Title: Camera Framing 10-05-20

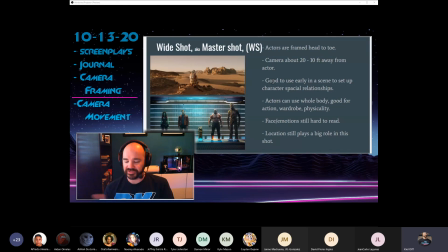(8:16)
And then after that, we can go with the closer shots of them having their conversation about whatever it is. My daughter is learning to read over there. All right. The other thing that wide shots are really, really good for is that actors can use their whole body.
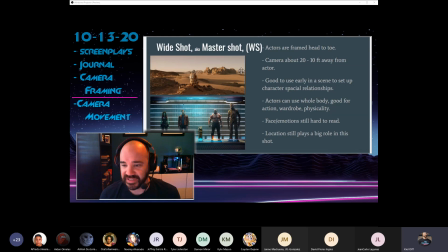(8:35)
You see them head to toe, and that means it's good for action scenes, showing off wardrobes, or anything that's like physical.
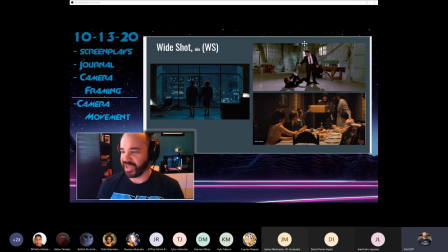(8:43)
So I should have included like a Jackie Chan action shot here. But like this shot here is a really good example, right, of Keitel and Buscemi in Reservoir Dogs, right? You can kind of see, obviously, the relationship, kind of the power dynamic, one guy up high, one guy down low.
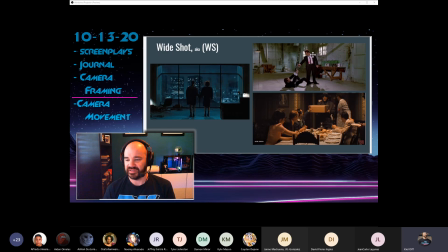(9:00)
You can see the tension, right? You can see their weapons drawn. This shot here from Fight Club is a really good one as well, of Jack and Marla, because this is the resolution of the film, and you can see the smoke here. These three buildings, there used to be three, 1, 2, 3, blow up and crumble.
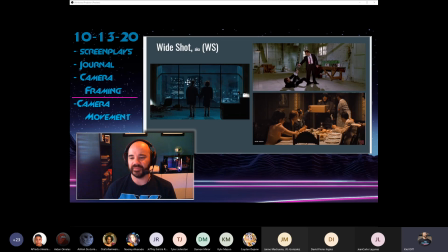(9:22)
Doing it in wide shot, you can see both Jack and Marla and the background at the same time, right?
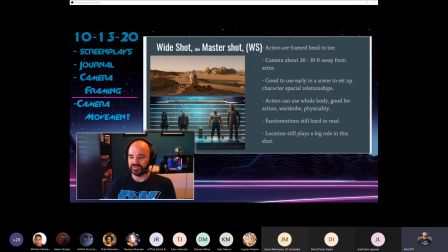(9:29)
Wide shots kind of use both, right? It's location and character. Extreme wide shots are really just about location. Wide shots are a good combo. I think about Revenge of the Sith, right? The third Star Wars movie.
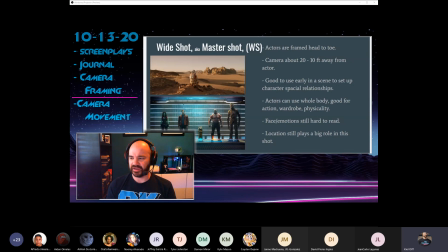(9:47)
where Obi-Wan and Anakin are battling with lightsabers in the climax, and they're jumping off of flying cars and on rivers of molten lava. And a lot of that is done in wide shot because I want to see the physicality. I want to see the characters kind of against the environment,
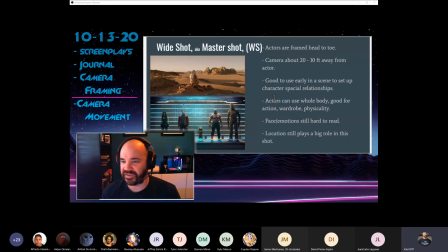(10:03)
you know, battling each other, but also having to navigate the hazards of the environment. So that's where wide shots are really good as well. Um, you know, anytime someone's getting chased, running, jumping, fighting, falling, um, well, that's where wide shot really excels, right?
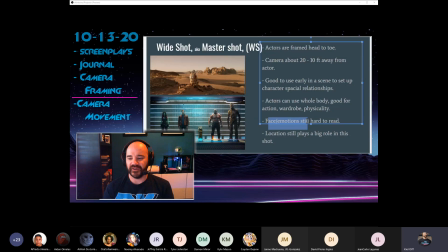(10:21)
Where wide shots aren't so great is emotions and faces, right? Think about what percentage of the screen does Chris Pratt's or Zoe Saldana's face make up of this shot? Like me, like her face is like this big all told. It's like 2% maybe.
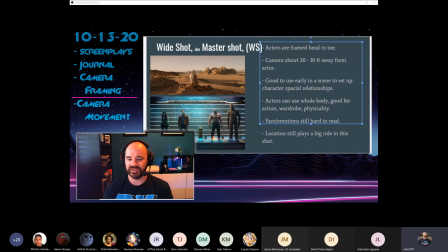(10:40)
It's a tiny, tiny amount of the screen. Same thing here, right?
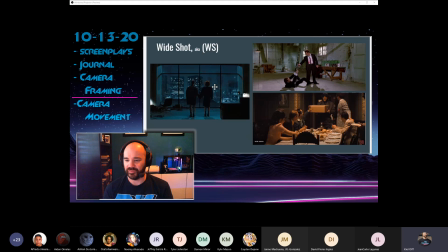(10:45)
Tiny faces, hard to read kind of what they're feeling in this, right?
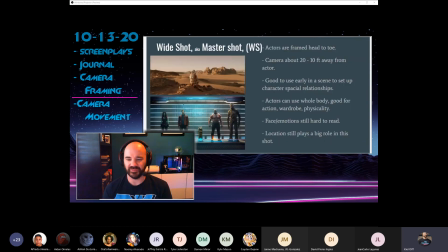(10:50)
We need to get close to people's faces to read their emotions, and wide shot is not a great shot for that. Right? Use it for physicality. Use it to show off the location, the character's relation to the space. That's the reason this Martian shot is so great, right? It shows the desolation of Matt Damon on the Mars surface.
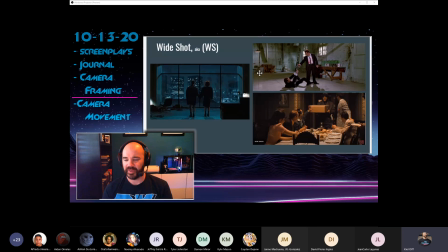(11:11)
This again showing the relationship between the characters, but emotion, no, not so much. Location, right? Location of the buildings falling still a big part, right? The dinner table is still a big part.
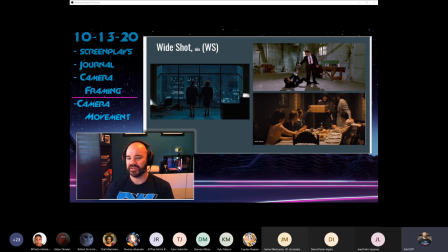(11:25)
So that's what wide shots are good for: physicality, location, spatial relationships. Wide shots not so good for emotions and faces. So, all right, let's get a little closer still here. Let's go with a medium shot.
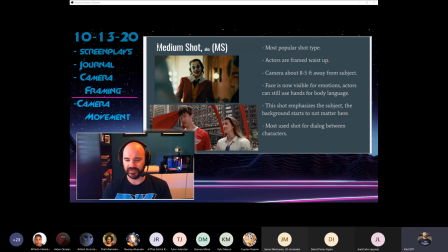(11:39)
There's no alternative names for medium shot. You just abbreviated MS. That's really easy. Medium shots are the most popular shot type. Like if you watch Netflix or TV tonight and you just tallied each shot, I would bet you pretty good money that a medium shot is going to be
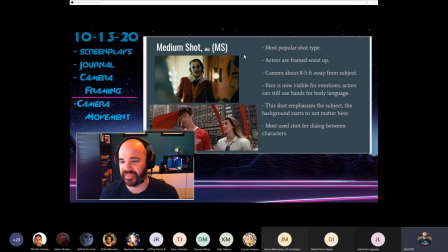(11:59)
the shot type that you see the most. This is usually about 8 to 5 feet away from the subject, and we typically say that actors are framed waist up.
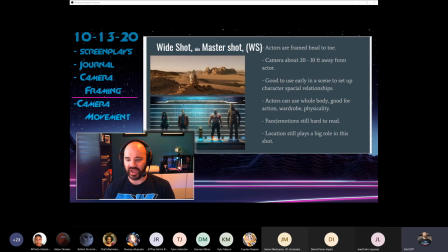(12:11)
So in a wide shot, you have kind of head to toe, um,
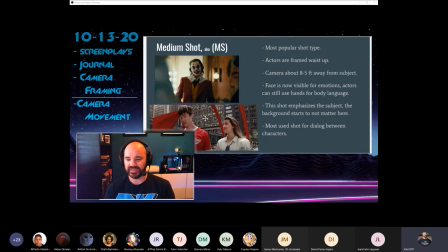(12:17)
and then a medium shot is kind of when you get to about the waist.
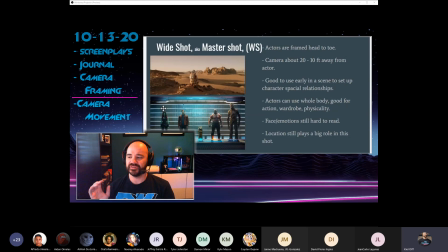(12:22)
All of these shots have like kind of loose, standard, and tight versions of themselves. Like you could say this is kind of a loose wide shot, right? There's some space here above and below.
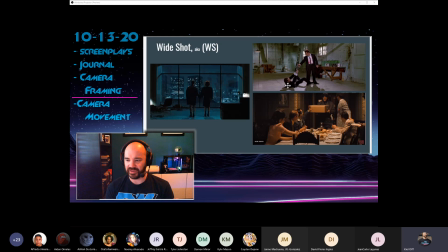(12:33)
This is kind of also a loose one. This is kind of a standard wide shot where the feet and the head are at the top and the bottom of the frame. And then this is kind of a tight wide shot where, you know, I guess their legs are kind of, they would be kind of cut off even if the table wasn't there. Their ankles would be kind of cut off, and you see the heads are kind of cut off. So this would be like a tight wide shot.
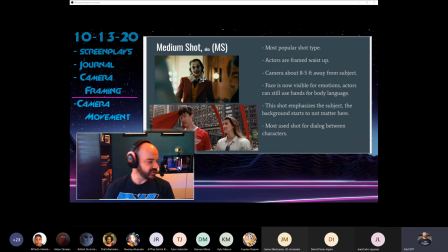(12:51)
So the same thing holds true for medium shot. One moment, guys.
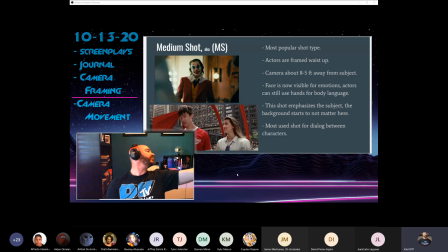Sorry, my daughter couldn't find a paper. Um, all right, so medium shots, waist up.
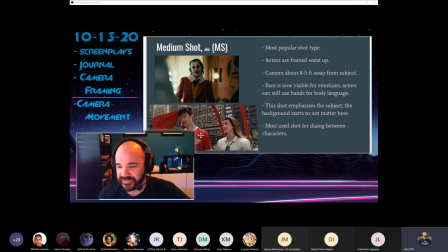(13:21)
And this is kind of a standard medium shot right here, I would say, of the Joker. These are kind of tighter medium shots of Cameron and Sloane from Ferris Bueller. Right, we're kind of at the rib cage level.
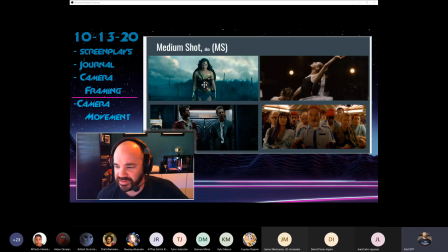(13:32)
And then if I go to the next page, you can see kind of this loose, these are some loose medium shots of Gal Gadot and Ed Norton and Brad Pitt in Fight Club, right? So we're kind of a little bit below the waist, right? You can see their belt buckles. You can see her waist. Here's kind of standard medium, and this is again a tight medium.
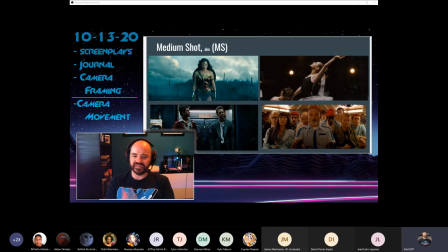(13:51)
So think there's always a loose, a standard, and a tight version of all of these shots.
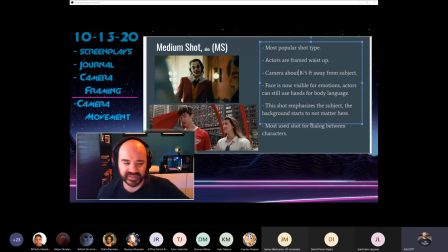(13:55)
All right. If it's not a person, I would say it's anytime the camera is about 8 to 5 feet away from the subject. So if I said, get me like a medium shot of a car, you gotta have to, you know, get about half the car from about 8 to 5 feet away from it. The reason that medium shots are so
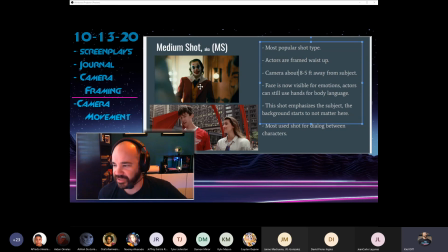(14:13)
popular is that you're kind of close enough now to really read the emotions of a character's face, but you still have the upper half of the body and hands so they can talk and use body language,
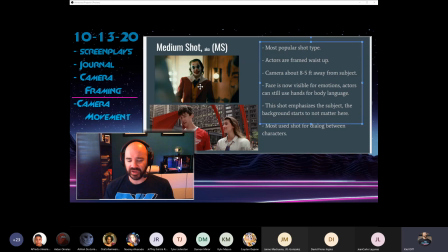(14:27)
or hold props or set up jokes with their hands and with their things they're holding, their props. Um, right? Obviously, it's too small in a wide shot to read emotions, but medium shots are kind of the best for dialogue. Um, because we can see people talk with their hands, right? I do it a lot.
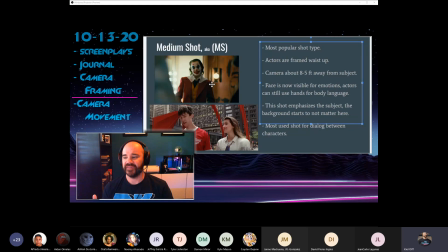(14:46)
I talk with my hands when I emphasize things. You can see my face. I'm in a pretty tight medium shot. I'm actually probably in a loose close up on Zoom, but right, you can still see people's hands when you talk to them in person. The face is visible for motions, and actors still have hands for body language and props.
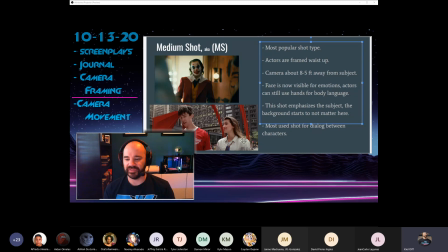(15:01)
This is the shot where you're really starting to care more about the subject and not the location, right? In a wide shot, we said that the location and the subject kind of have equal billing. Here in medium shot, the focus really begins to get placed on the subject, right?
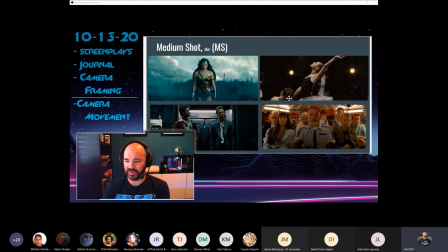(15:18)
Here in Lily Mila Kunis in Black Swan, right? The other ballerinas in the scene are not important. They're just background dressing. It does not matter, right? Here, this is the scene in Fight Club where Brad Pitt finally tells Ed Norton, "I want you to hit me as hard as you can."
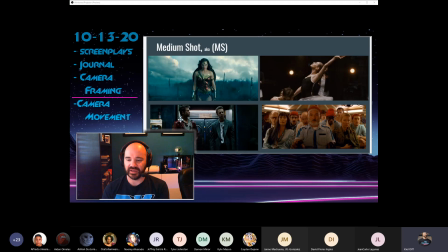(15:33)
And that's, it's about dialogue. It's about intent. It's not about this bar or anything else. And this scene here, I think, is when Wonder Woman starts to deflect the bullets. So it's really about what she's doing. It's not about this kind of desolate World War I landscape behind her.
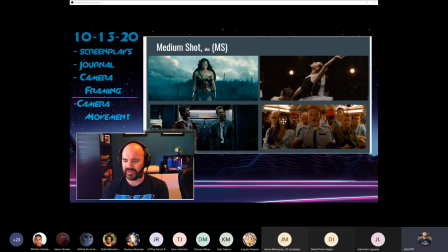(15:51)
And then Steve Zissou, Bill Murray here, right, in this tight close-up. And you can see the other two ladies to his side are kind of also frame standard. The other people are kind of like background dressing. These three are the three most important. Right, it's about the people.
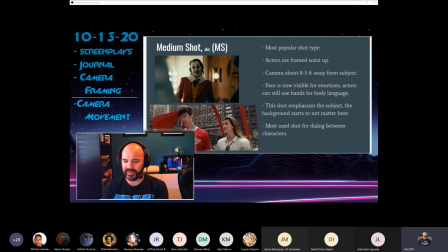(16:06)
It's not about this little tiny submarine that they're in. And it's not about this famous Picasso statue in downtown Chicago. It's about Cameron and Sloane and their conversation about Ferris Bueller. So yeah, this shot is about the subject. It's about the person. It's not about the background.
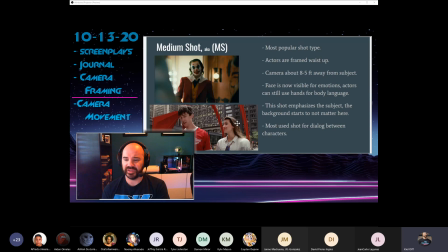(16:23)
And like I said, this is the shot that you're going to use most of the time for dialogue between characters because they can use their hands and their face to convey information.